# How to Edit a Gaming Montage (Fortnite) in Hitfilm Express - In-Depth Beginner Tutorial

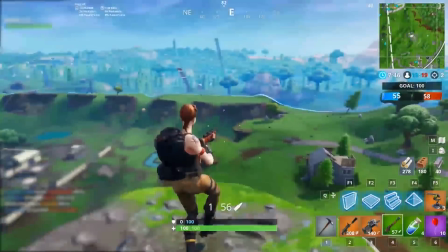Hey everyone, today I'm going to show you as in-depth as I possibly can how to edit a gaming montage in Hitfilm Express.
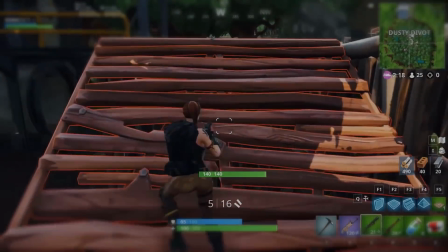So here's the deal.
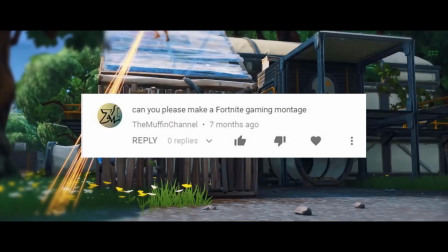I have had a ton of comments asking me for a gaming montage tutorial, and because every single commenter had a Fortnite profile pic, it had to be a Fortnite montage.
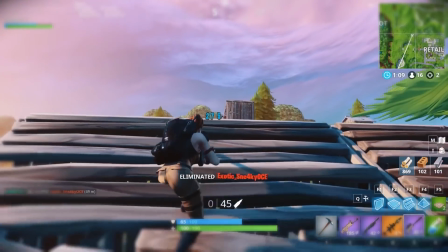So here's what's happened. I've already made a Fortnite montage. Of course, all the clips are pretty average.
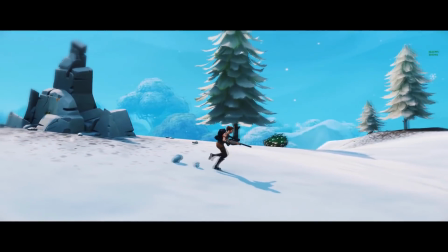I just played one solo game and some Team Rumble just recorded for that video one day. So as you can see here, I've already made and edited that video.
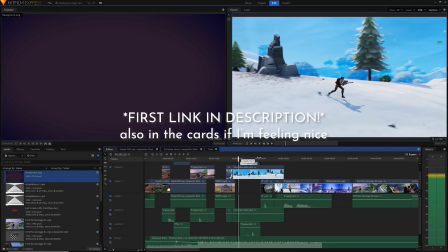This is the project for that montage. I would highly suggest you check out the final montage.
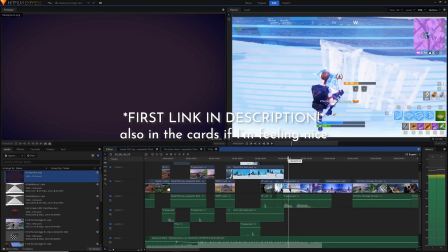It's only a minute and a half and it will give you an idea of some of the stuff that we'll be doing in today's video.
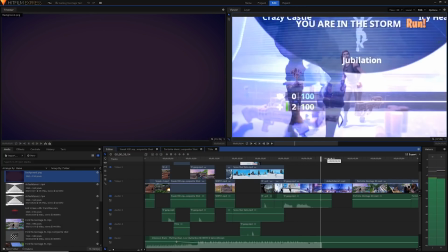Today, I'm basically going to be recreating this video step by step with you. So sit down, relax.
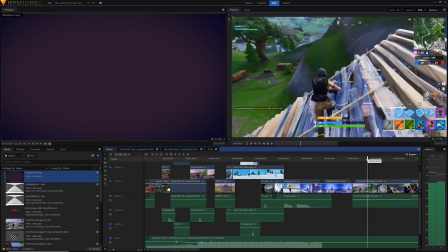We're going to be jumping into a blank Hitfilm project to completely recreate this.
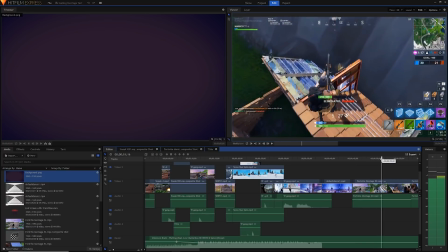It's going to take a while, but I figured I would make it a super in-depth tutorial and go through the whole thing.
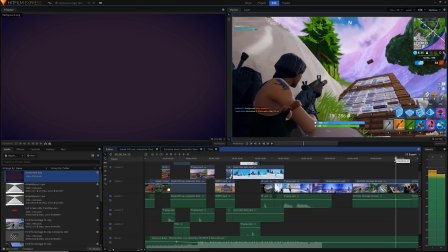Like all of my Hitfilm tutorials, today's video will have a difficulty rating. Today's video will be rated 3 out of 5 on the difficulty scale.
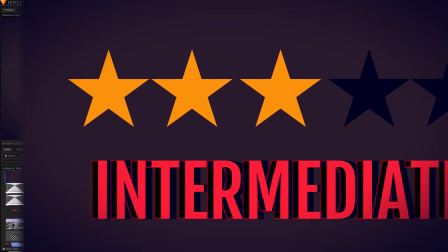It's an intermediate tutorial, so it will be assumed you know the basics of Hitfilm enough to edit some kind of basic project.
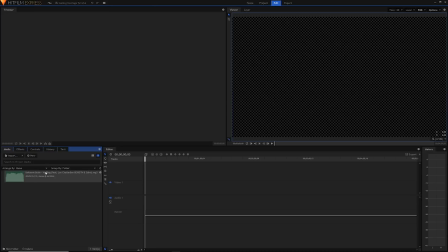Alright, here we are in our blank new project. What is the very first step for creating a montage? If you ask me, it's the music. So find some great music and import it.
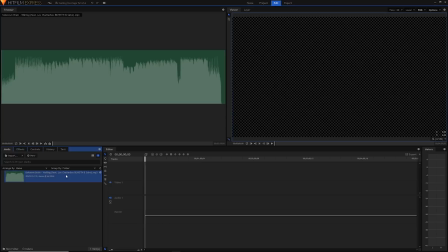The music I used for my montage was called Waiting by Unknown Brain, and I imported it using the import button in the media panel here, of course. It's also important to know just how we put this music in the timeline. You might want to have it start from the beginning or midway through, it's totally up to you.
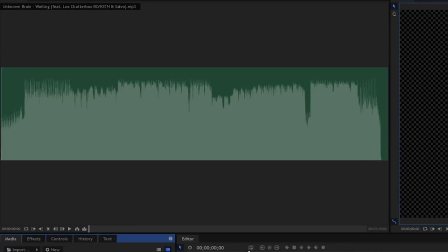Using this visualizer in the trimmer, it's easy to see where the waveform of our music shows us the different sections of our song.
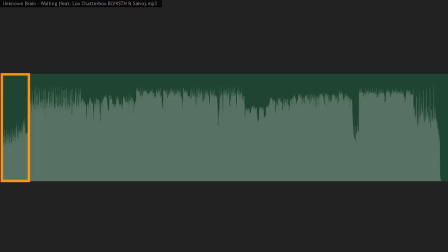For example, in this clip, we have a short introductory part, followed by the male voice rapping, followed by the female voice, then the build up to the drop, then the drop and the main electronic chorus, and so on. When you're deciding which sections to include in your montage, it's important to keep in mind the effect of each section. For example, like the song, my montage is called Waiting.
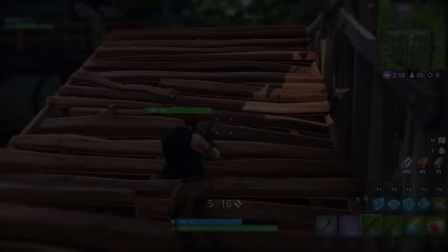To highlight this aspect of waiting in the montage, I used the quiet part of the music in the intro to let the audience focus on what was happening in the video more. And when I play the intro, the very first play here is unspectacular, but it fits in with the theme of waiting and it sets up the scene for the montage.
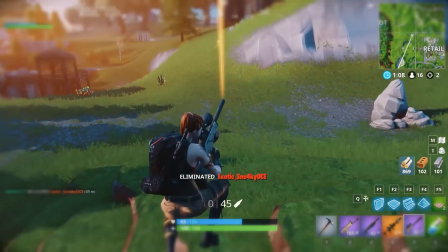Then this snipe is put in with the start of the rapping to build up the tension, followed by the rest of the solo clips in the rapping section.
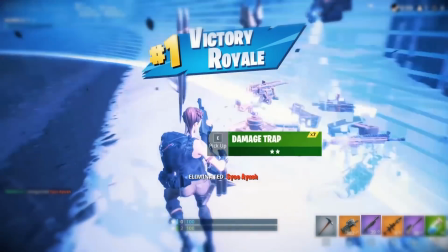In the female section, I have the finale of the solo win and the default dance, leading into the Team Rumble section of the footage ready for this snipe for the drop.
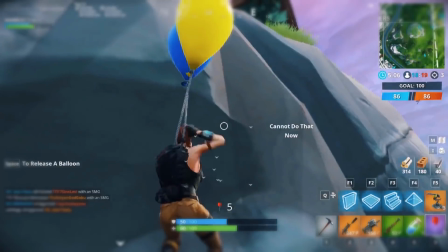You need to ensure that you're building tension throughout. Anyway, let's import our song.
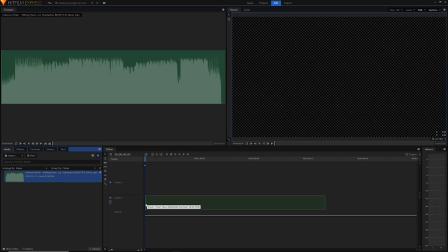You can import your whole song just by dragging and dropping it into the timeline, but say you want a specific section. To do this, just go to the point you want to start in the trimmer, and then hit I on your keyboard to set an endpoint. Then go to the end part and hit O on your keyboard to set an out point. You can also set in and out points using these two buttons here.
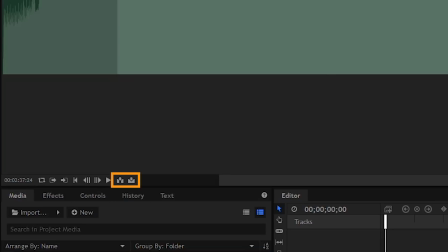To bring this trimmed part into your timeline, you can use these buttons here, but there's a much easier and more intuitive way to do this.
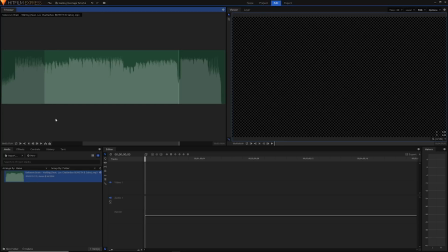You can simply click and hold on the waveform in the trimmer and then drag it into the timeline. Using the buttons like this is fine when your timeline is empty, but dragging and dropping it makes much more sense when you have tons of clips already in the timeline to work with, which you'll discover later as we bring in clips.
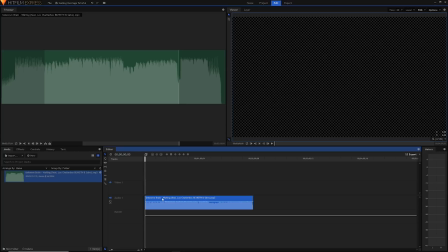But wait, don't drag your music in just yet. Here's another little tip when you're creating your montage. Later, when you're compositing, dragging lots of clips together and using speed and velocity effects, you'll have to create new video and audio layers to stack clips on top of one another.
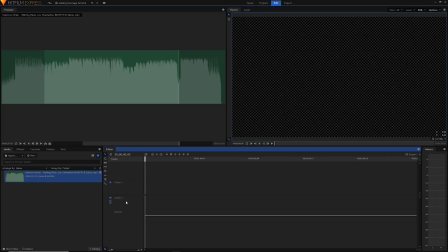It's best to prepare for this and put your music on a separate track so you don't get confused later in the edit. Just right-click on the audio track we have here and select Insert Track. Now do the same another two times, this is just so we have three spare audio tracks to work with.
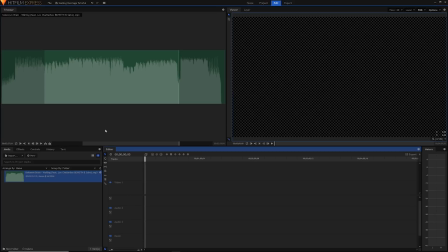Then add a final fourth track and rename this one Music. Now you can drag your music onto this track.